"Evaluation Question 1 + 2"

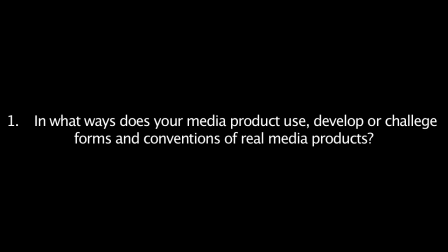In what ways does your media product use, develop, or challenge forms and conventions of real media products?
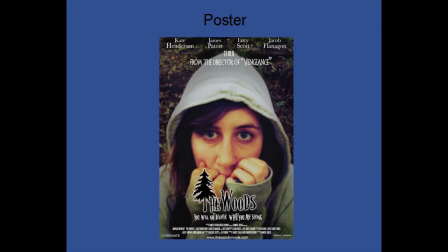Poster. With my poster, I felt it was important to stick to as many conventions as I could,
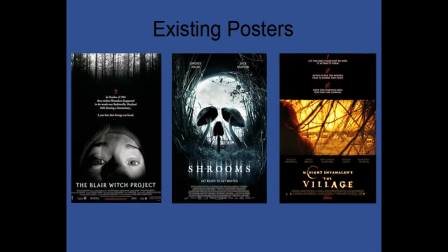since I was creating something for the horror genre, a genre that has very important set conventions.
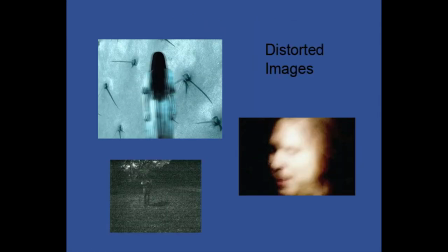Something they do a lot is use distortion with images and fonts. This creates a scary feeling as nothing looks calm or normal.
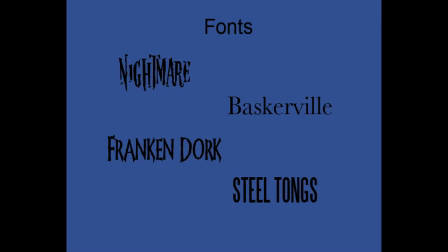So therefore, when I chose my main font that I would use throughout my products, I looked for something along these lines.
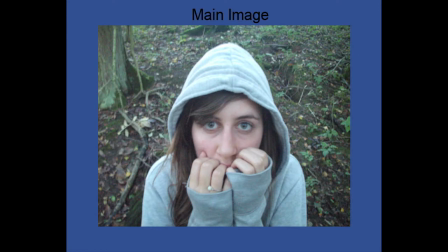My main image, when originally taken, didn't give off a particularly creepy vibe, so I used several effects and techniques in Photoshop to give it the look I wanted to achieve.
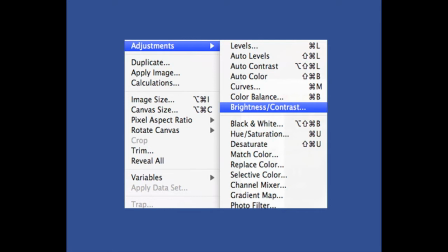For example, I made the image darker by changing the lighting settings, I placed burn marks around the image to emphasize the feeling of decay,
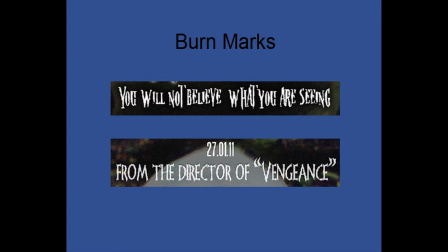and so that the text that was placed on the poster would show up more clearly than it did on the plain image.
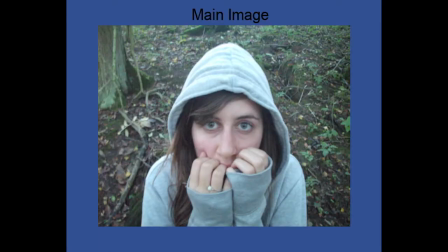The person in the photo was also made to wear plain, dark clothes so that I could achieve a conventional mise-en-scène. From the posters I analysed before creating mine, I saw they all included the billing information for the film,
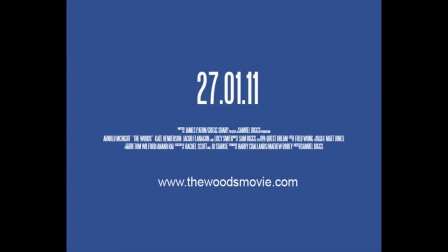the movie's website addresses, and the majority had a release date too, so I included these things on my poster. Another convention I discovered was the fact all film posters included a tagline somewhere on the page,
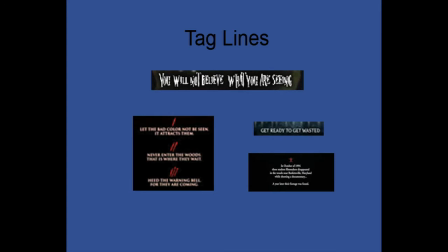so I included mine at the bottom and kept it in the same font as the film's title was in, so that a star was established.
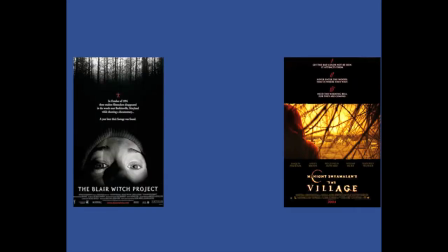When it came to challenging conventions, I decided to present my main image in a way that others I looked at had not.
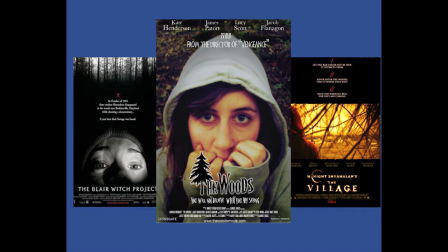I did this by making the image fill the entire page, whereas the others I had looked at had either had an image along the middle or split two images over the page. I did this because I felt it was appropriate to the film I was promoting. The image is a close-up of a girl's face looking distressed, staring at the camera.
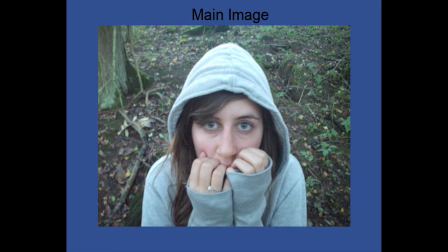By making it take over the whole page, it would come across as more intrusive and therefore creepy, whilst also giving off the sense that it was directly addressing the audience.
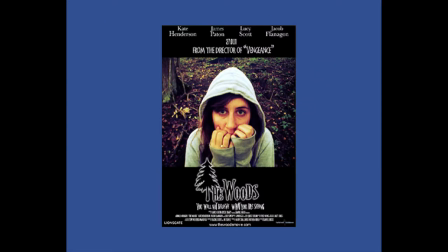Another reason for the challenge of this convention was that by making it only fill the middle of the page, it left a lot of dead space, making my poster look quite amateur.
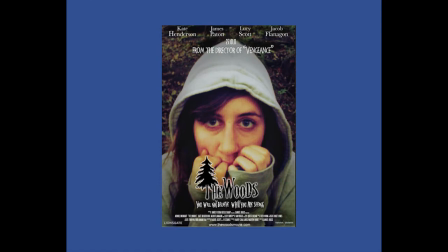So by filling the space with an interesting image, I didn't have to overcrowd it and take away from the simplistic look I was trying to achieve.
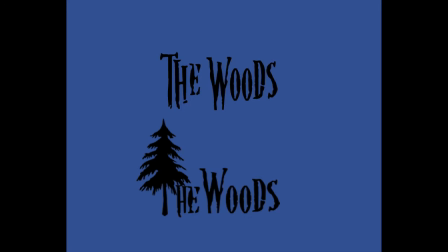For developing conventions, I decided to develop my main logo to be more than just a font, which is what everything I analysed did. It was a simple idea, but one that made my poster much more effective.
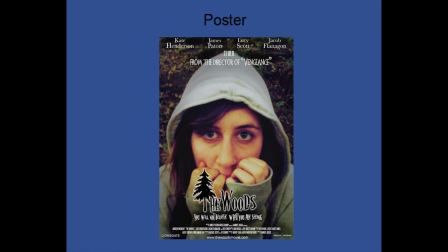My title was The Woods, so I incorporated an image of the tree into the T. However, this also included something that challenged conventions, as it was a drawing of a tree, not something stereotypically included within the horror genre,
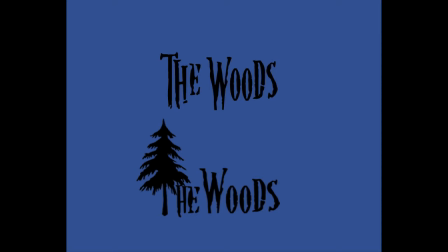as they use realistic images rather than drawings, but I felt as it was part of the text it still worked with the genre and complemented its scary look.
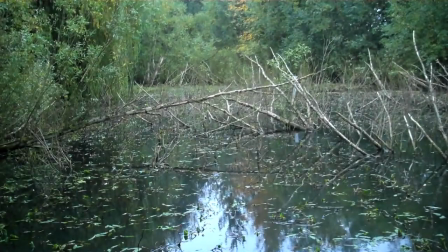Trailer. When creating my trailer, I made sure I studied existing ones so that I could get a good idea of what features were conventional to the genre I was using.
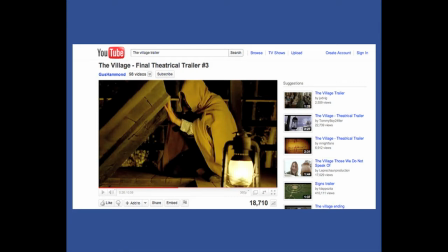The first convention I came across and included was the fact they usually start with an equilibrium to set up the storyline of the film and entice the viewers.
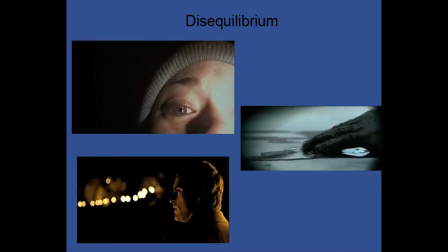This then later leads on into the disequilibrium, but without letting us know exactly what it is. This style of storyline heavily backs up Todorow's narrative theory.
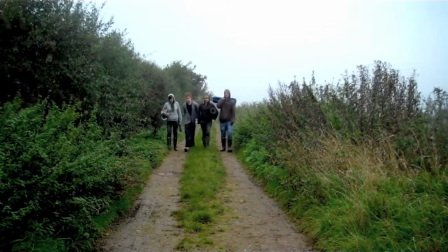I made sure to mimic this by beginning with friends laughing and going out on a camping trip together, to later lead into the problem.
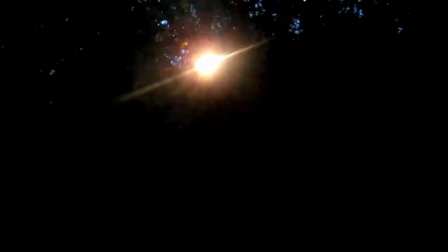When the disequilibrium begins, trailers mostly begin to show a montage of scary,
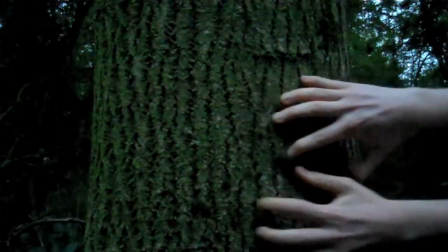creepy and suspenseful shots, giving the audience a brief overview but without ruining the film.
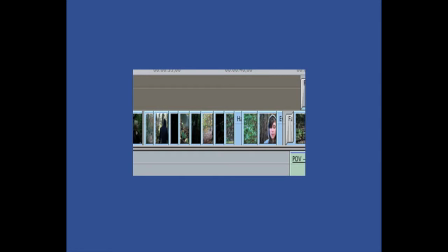For this section to work, I made sure that all of my edits were fast-paced cuts between short clips of film. This is done so that the movie comes across as dramatic.
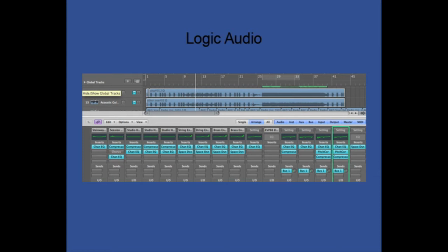Scary sounds, both non-diegetic and diegetic, are always included in the trailer to make it come across as a lot more frightening, which is an appealing convention of horror films.
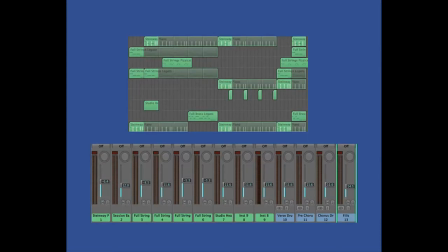I therefore worked hard to make my soundtrack include various unnerving sounds and musical features to raise suspense. These included screams, rustling of leaves, heartbeats, and orchestral crashes. As trailers go on, the pace of the editing increases so that it reaches a climactic point where the audience become very submerged and want to see the rest of the film. I included this when creating mine as I want the viewers to enjoy the trailer and have the feeling of wanting to see more.